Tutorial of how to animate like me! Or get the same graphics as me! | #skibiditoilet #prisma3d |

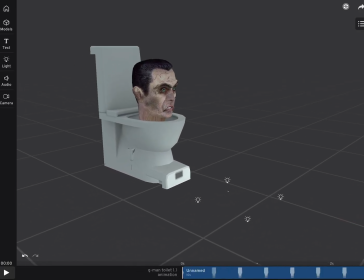0:00 Hello guys, it is Skibbity King here. Today I'm going to be showing you how to animate like me or get the same lighting as me.
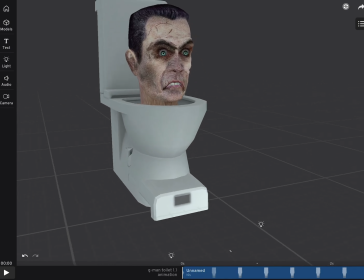0:09 Okay, so first let's begin with the light.
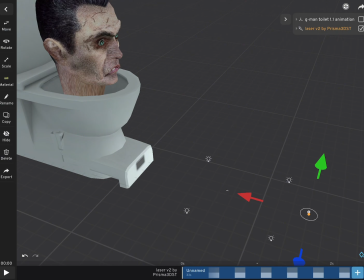0:14 So first let's for an example, let's get G-Man and a laser. So we want lasers coming out of his eyes.
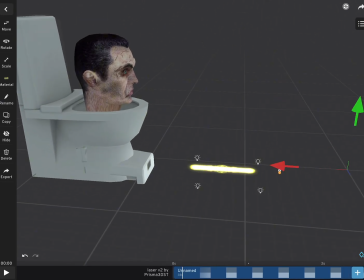0:22 So I'm going to show you how to do that first, and then we'll get to the graphics.
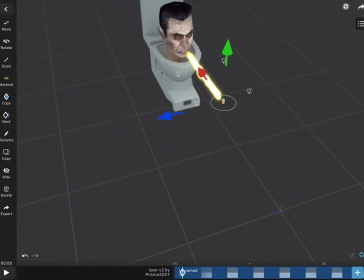0:26 So first, you just want to get a laser.
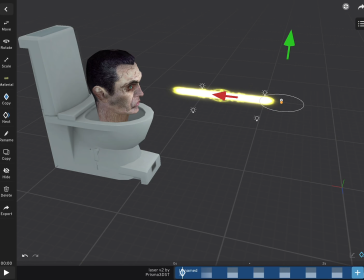0:30 Or personally, I get it from some other YouTubers because these are animated, because it's much easier for me.
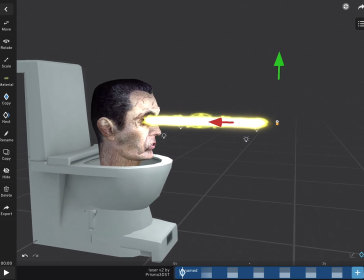0:37 And so then if it's too short, you can just always scale it to be longer, like this.
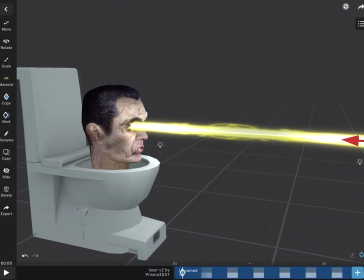0:46 And then you just have to move it like things like that. And you can make it rotate or whatever you want.
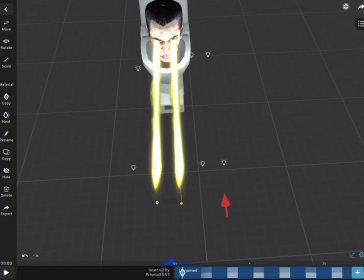0:54 Okay, so then you want to duplicate it or copy. And so then you've got two lasers coming out of his eyes.
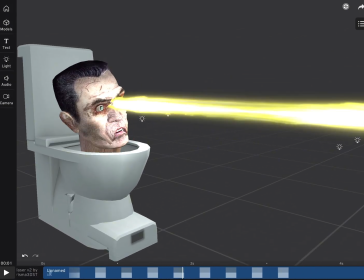1:02 And so, yeah, while he sings, he's got it in there. Alright? So then what we want to do is...
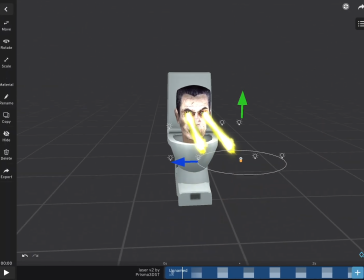1:10 Then what?
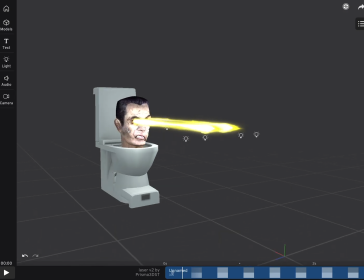1:14 Okay, so... Yeah. We've got the lasers on. So now what we need to do is that we just need to add the sky.
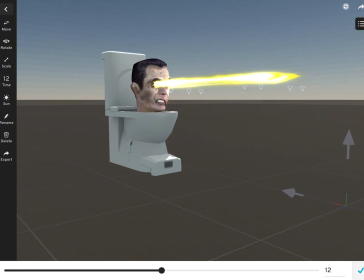1:23 Personally, I like it when it's dark or nighttime. It fits with it. See, look how cool that is.
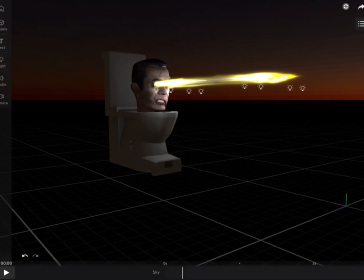1:29 You can kind of see the light off the toilet. It's pretty cool.
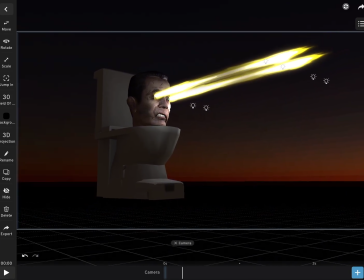1:34 Alright, so now let's get the camera and then try and put it on the same angle we want when it fits him in.
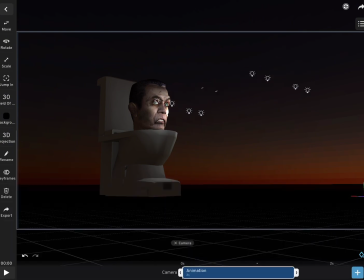1:42 Okay, so now to make the camera movements, to make it look realistic,
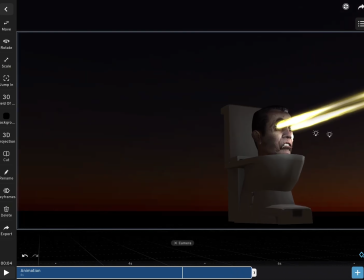1:47 we use the keyframes to move it around a little bit.
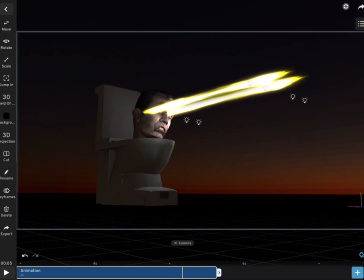1:52 So yeah, let's get to that. So first we want to make the camera long enough for then the thing matches up with the singing animation.
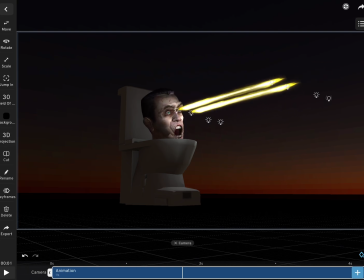2:03 Oops. Okay, so now let's make the movement.
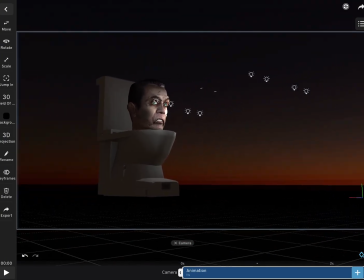2:07 So first you want to add your first keyframe. Okay.
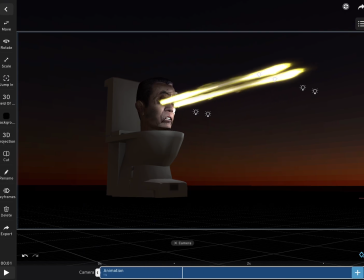2:14 Boom. Here's our first keyframe. Then you want to move to about 2 seconds or something.
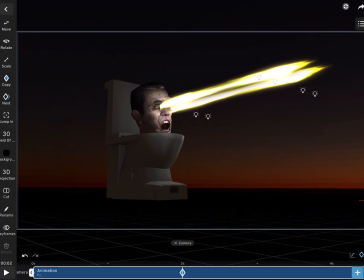2:20 Add another keyframe. Move it around like this. Let go. You can see it's moved slightly. That's because of the movement of it. So let's keep repeating that over and over again to the end of the animation. Now, you can also do this with the turning, which makes it look realistic, see?
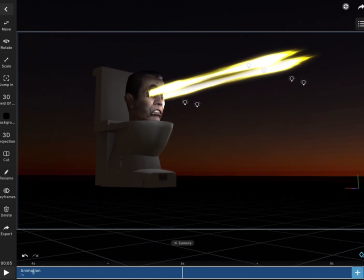2:39 So it looks like the cameraman is actually there, if you know what I mean.
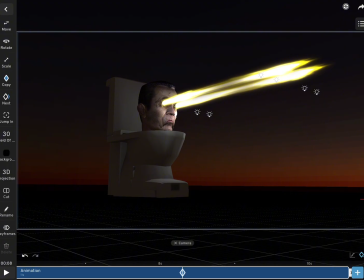2:44 So move it a little bit. If it's moved a bit too much, you can just always put it back to where it was and move it a little bit.
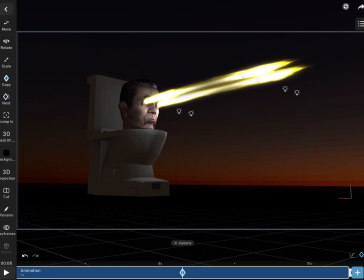2:51 But yeah. Keep doing this process until you feel good with your animation.
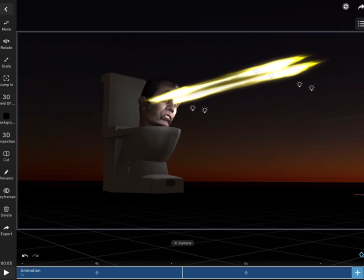3:00 And then once you've done that, you have to press export, which is pretty simple.
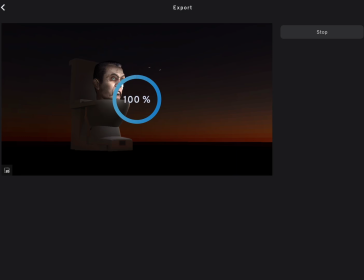3:07 Okay, so yeah. Once you've done that, press save to gallery, then that's in your gallery.
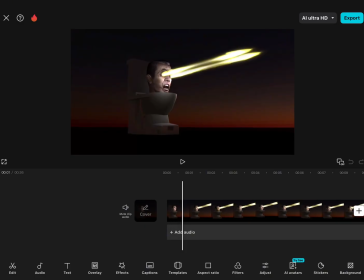3:17 Then go to CapCut, import your video, and just, make it for them 60 FPS, for them it's really good. That's personally what I use.
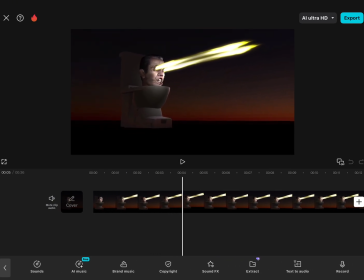3:29 So yeah, first you need to go into the AI Ultra HD.
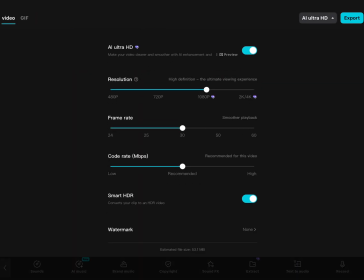3:34 And then press the frame rate, which is 60%, that's what I do. Now it does make it a bit more sharper, so yeah, it might take a while to load. That's why I sped up this part right here.
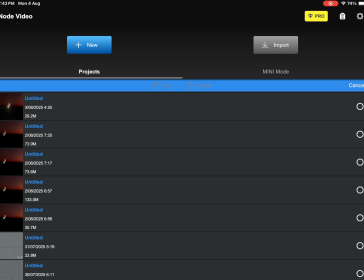3:51 Okay, once that's done, you then go into Node Video, which is a separate app, by the way, and then you press plus new,
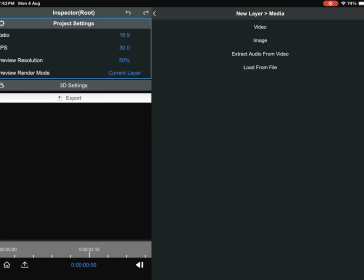3:59 and you go into the plus button, media, video, and then you just choose what video you want.
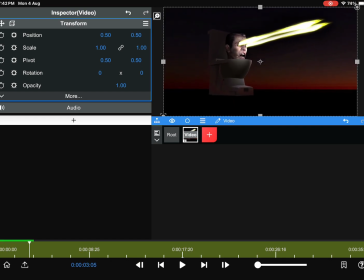4:08 So right here we have a video. First, this is where all the graphics are coming in.
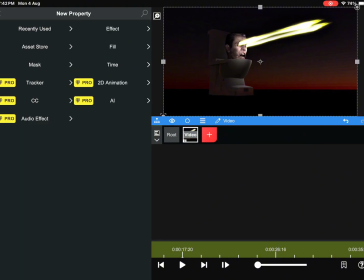4:13 Go to the plus button, Asset Store, then press the glow button.
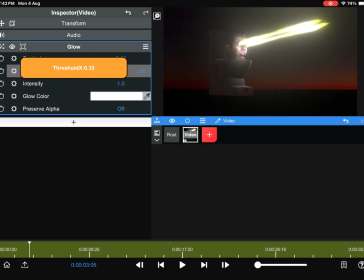4:19 And then look, you got the lasers. So then you want to adjust it a little bit.
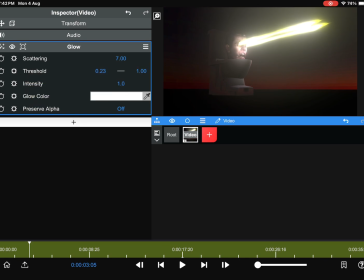4:23 You can adjust it any way you want. I quite like it like this, because it's got the giant, that's what I've been using in the most recent videos with all the graphics.
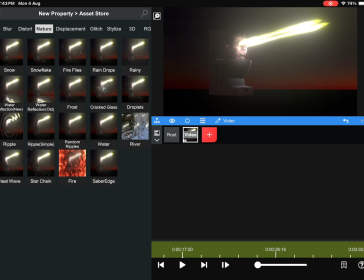4:35 But yeah. And next you want to add the nature or the rain.
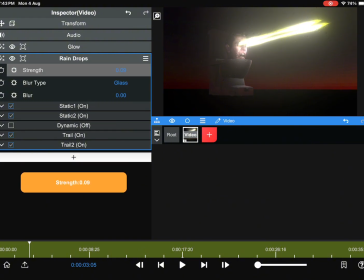4:40 And the raindrop that's on the camera is quite simple.
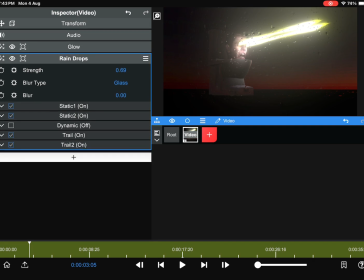4:45 You just do it. I don't know. And I just like it to not be too much. Don't add too much raindrops, otherwise it'll be a bit repetitive. Add a little bit of it, and then look at the final results.
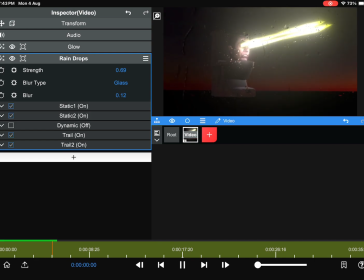5:00 And then, well, for mine it's a really long, actually. So yeah,
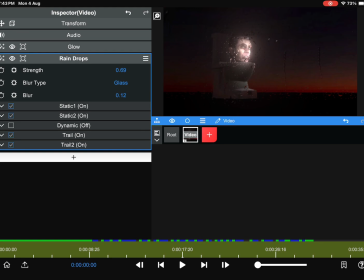5:11 okay, but remember, to make this high quality, you have to use Node Video.
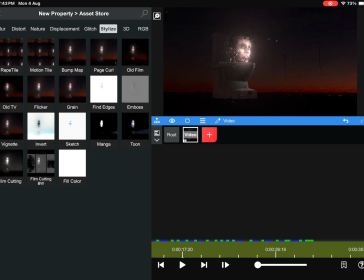5:18 It's really important. And lastly, for the graphics, you add grain.
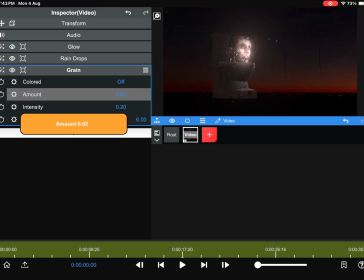5:25 Grain makes it so that it looks like an actual camera. So let's adjust it a little bit. Just keep adjusting it until you feel right about your decision or whatever.
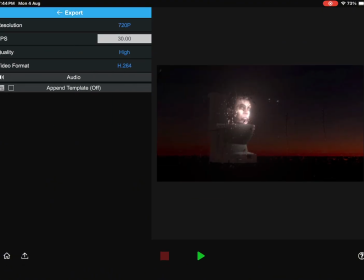5:37 So next, you want to go to the export button. Personally, I like the 40 FPS. If it comes to a short video, you have to do 60 FPS.
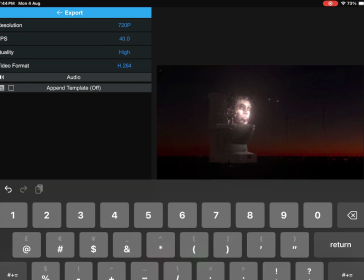5:49 So now you just put 40 FPS right now because it takes a while for the 60 FPS to load.
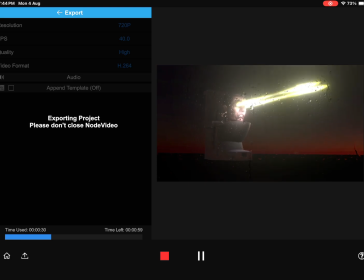5:56 So now you have the video. So I'm speeding it up right now because it's too long.
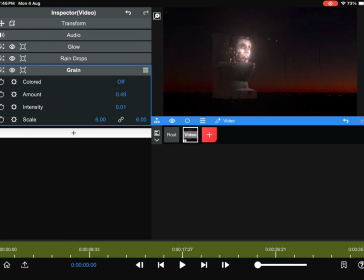6:02 Okay, there we go. So now that that's finished, press OK. Go back to CapCut afterwards. So just follow what I do.
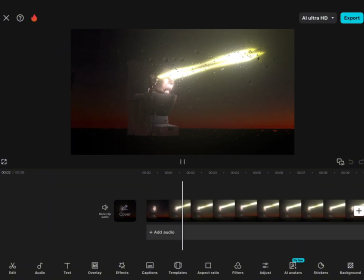6:11 So now after that you've done that and you've imported in CapCut, now it should be done. So now what you need to do is just, well, export on YouTube. Bye guys, have a good day. Well, I'll see you in the next video. Enjoy the tutorial.